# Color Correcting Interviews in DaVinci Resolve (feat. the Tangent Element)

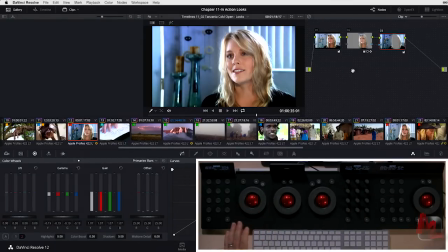4:08 And I don't mind that the blues are intensifying a little bit because if you look on your color wheel, skin tones exist in here.
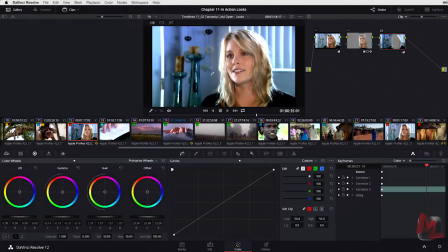4:17 These blues are down here. It adds a lot of contrast. So we're actually building a lot of color contrast into this image when we go blue. And I really like that. It really pops her out. I don't mind the extra blue. It doesn't draw my eye away.
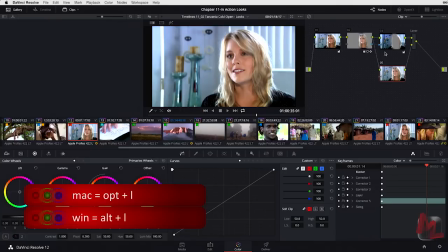4:31 And then maybe what I could do is an option L. And now we're going to do a layer mixer key. And I'm going to right click to a composite mode. Let's do a screen. Let's try a quick blur.
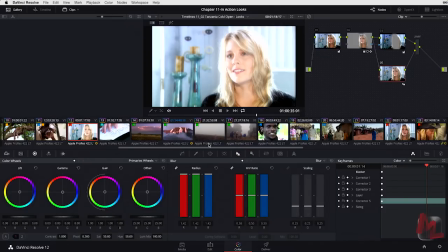4:42 I sometimes like to do this very quickly. We're just going to experiment. Does this work? I'm going to do a big blur. And now I'm going to combine this with a highlight key.
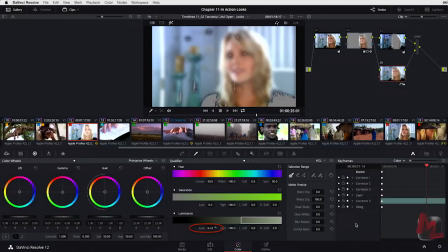4:49 I'm going to shift H. I'm going to do my favorite luminance key. So we're only keying out the brightest highlights, right about there. Let's soften this up quite a bit. tighten it up just a touch, Shift H. And now if I turn this node on and off,
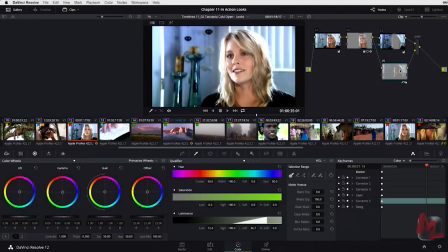5:06 remember, it's tough to see a before and after on a node feeding into a layer mixer. We have to come into the key output, set it to 0, set it to 1. Yeah, I like that.
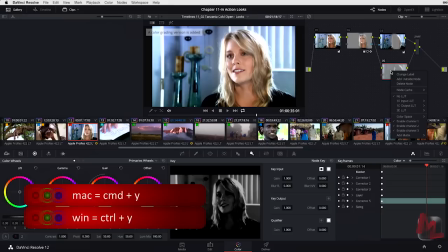5:16 So we started from where? Let's version this out. Let's go ahead and delete and delete and delete.
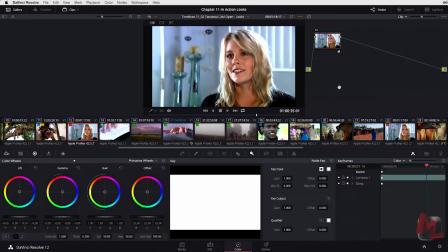5:23 So this is where we started after our base grade. And now I'm going to Command N. And this is where we ended up.
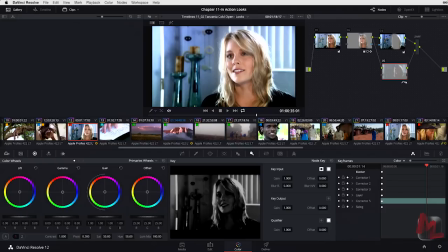5:29 A much more compelling image. We're focused on her face. We've done a little bit of a highlight bloom, a little bit of skin softening. And if you go back when we were talking about using the sharpening and the mist controls, and we kind of tracked her eyes, I could probably do a little bit of sharpening on her eyes,
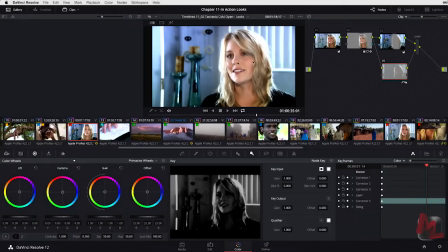5:48 track those eyes just a bit to kind of exclude it from some of the softening we did here on her skin.